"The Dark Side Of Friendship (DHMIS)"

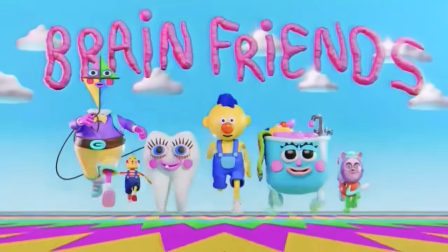He's singing the Brain Friends intro now, but instead of fun or calming, it's high pitched, and turns into a sort of whining cry.
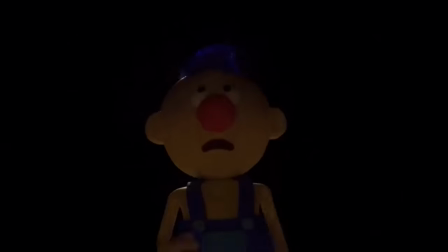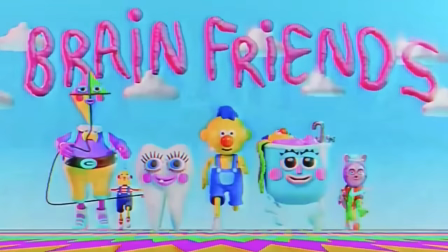even yellow's subconscious fun song has taken a dark turn now we get an incredible shot of yellow alone surrounded by seemingly endless darkness
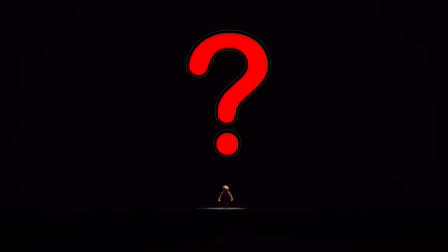warren could be anywhere where is he going to run he's essentially at the bottom
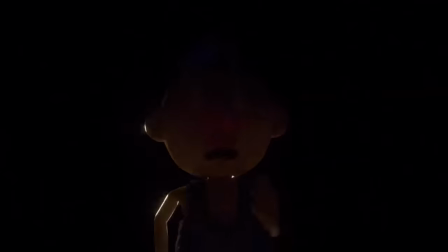of this one-way mind pit but as he tries he resorts back to his usual
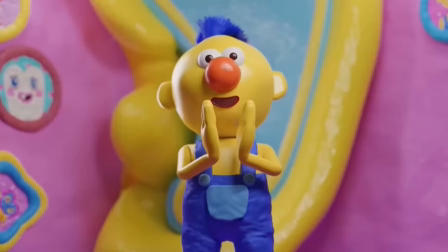felt puppet look yellow's no longer in a position where he feels like a happier version of himself, and his appearance reflects this.
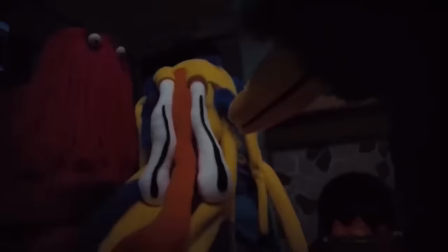They're so far from the puppet show world at this point, that now, Warren has nothing to hide.
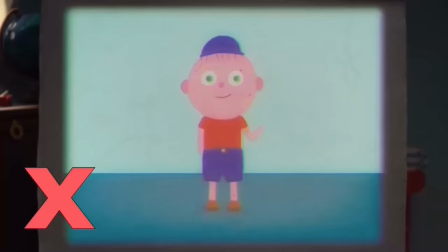His real form is showing. Not an eagle, not a normal kid, not even a slightly off-putting, pus-covered puppet.
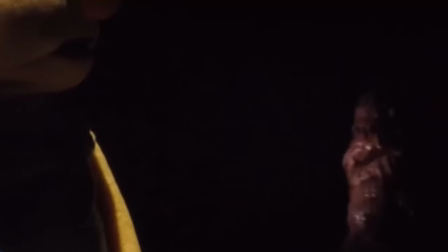He's a grotesque, realistic lump of slimy flesh.
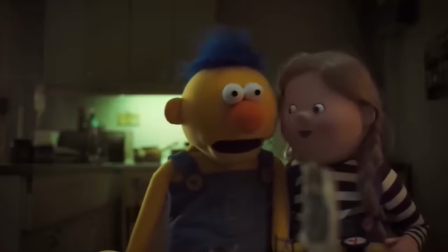It reminds me of the previous episode, when Lily's hand reached onto Yellow's shoulder and changed from plastic to human. The more detailed you try and make these cartoon characters with inhuman proportions and features, the more off-putting they get.
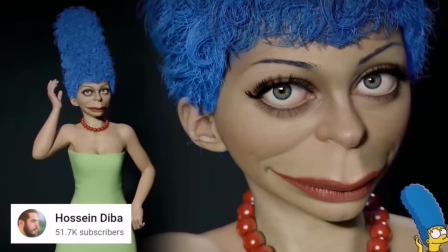It's the same reason that those realistic Simpsons renders give me nightmares.
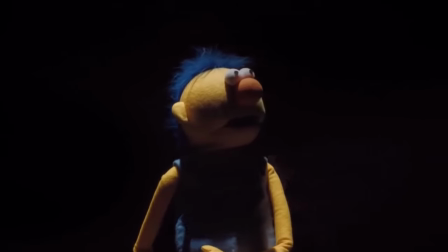As the small piece of Warren, we do see circles Yellow like a shark.
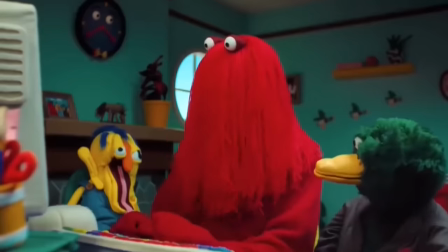We get glimpses of what Red and Duck are up to. They've been using the computer to work out what the problem Yellow might be having is. That there's a worm inside his brain.
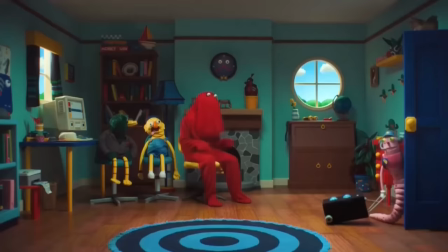And you could argue that this is a bit convenient, having them forget something which they set into motion. But we've seen the trio get distracted easily before, so this doesn't really affect my enjoyment of the episode as a whole.
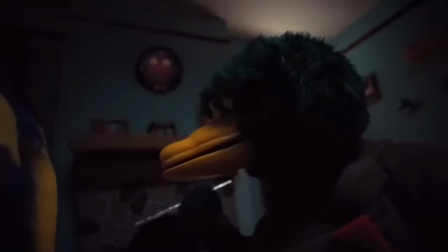Duck whips out his tools and they prepare to play a quick game of Operation to get rid of Warren.
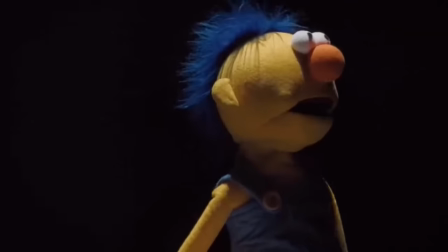Back in the void, Yellow looks around in every direction, but he can't see Warren. I think it's always more impactful when Yellow gets put in the terrifying situations,
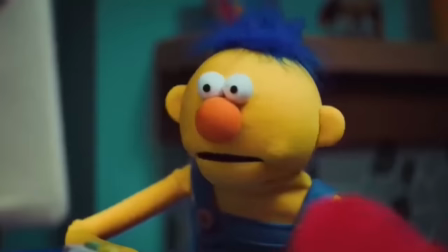because his voice is usually so monotone,
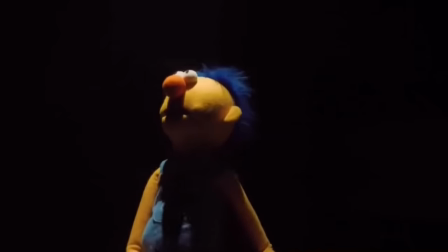so when it becomes scared and shrill, you know something bad is happening.
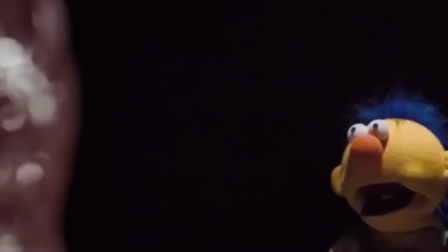A slimy wall of flesh moves slightly into frame, whatever Warren has become, he's grown and is now towering over Yellow. His idea of friendship fully realised as now, Yellow is completely at his mercy. They hold out on giving us a clear look at his new appearance until he's right up and close to Yellow, close enough to harm him.
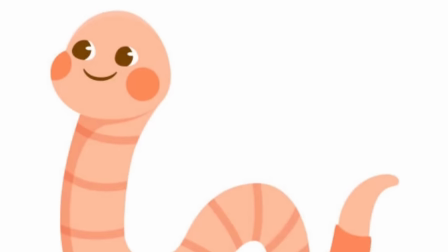And when they do, rather than cute and simplified like those worm drawings, instead they've gone in the complete opposite direction,
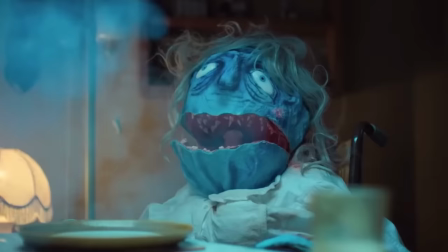making him look hyper-realistic, a technique used so many times throughout the show to make us uncomfortable,
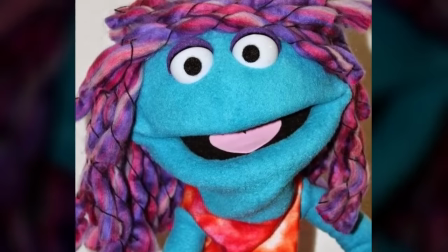as we associate puppets with being soft and simple, maybe even a bit fluffy, but here you can see every slimy detail.
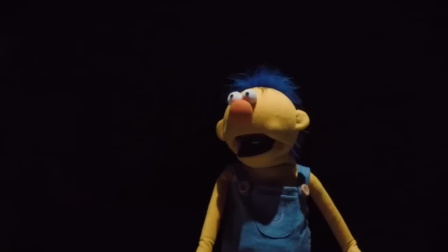And even though we know he's a big boy, we're not quite sure how big, but the next shot provides us with a great use of scale.
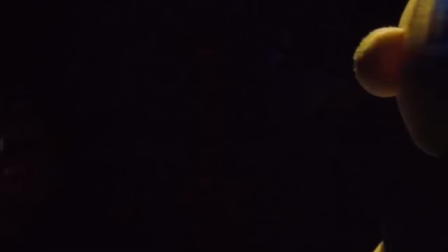If we didn't have this shot, all we'd have to go by is the short glimpses we get of him against a black void, where there's nothing to compare him to.
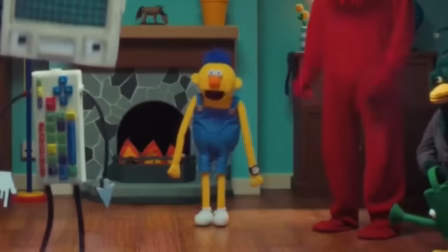But we know how tall Yellow is because we've seen him interacting with all the other characters in the show.
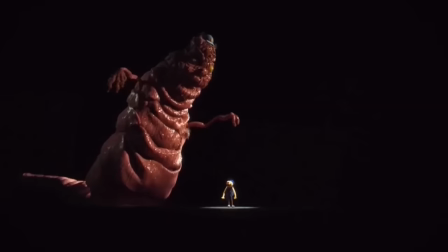It helps you understand how truly large Warren has become, like a slimy worm kaiju.
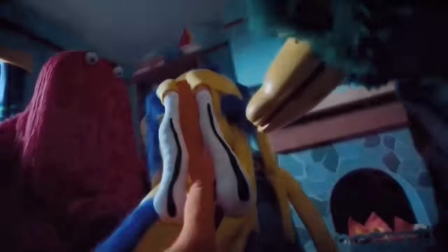The way this scene is framed, using so many horror movie techniques,
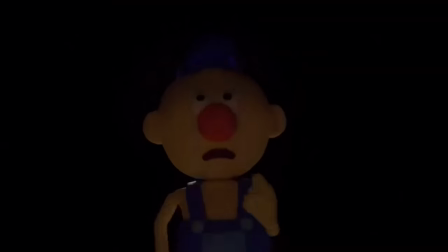it's easy to forget that Warren is chasing after Yellow because he wants him to be his friend.
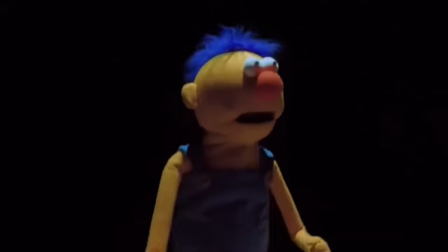He's so deluded, he can't see that Yellow is terrified. Or maybe he can and he just doesn't care.
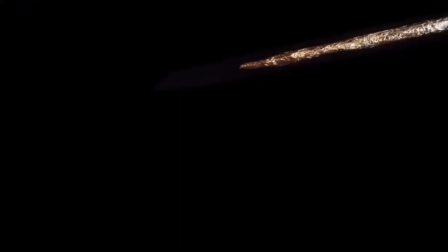But, just before he can reach Yellow, a needle appears from the darkness and goes right through Warren's head, killing him.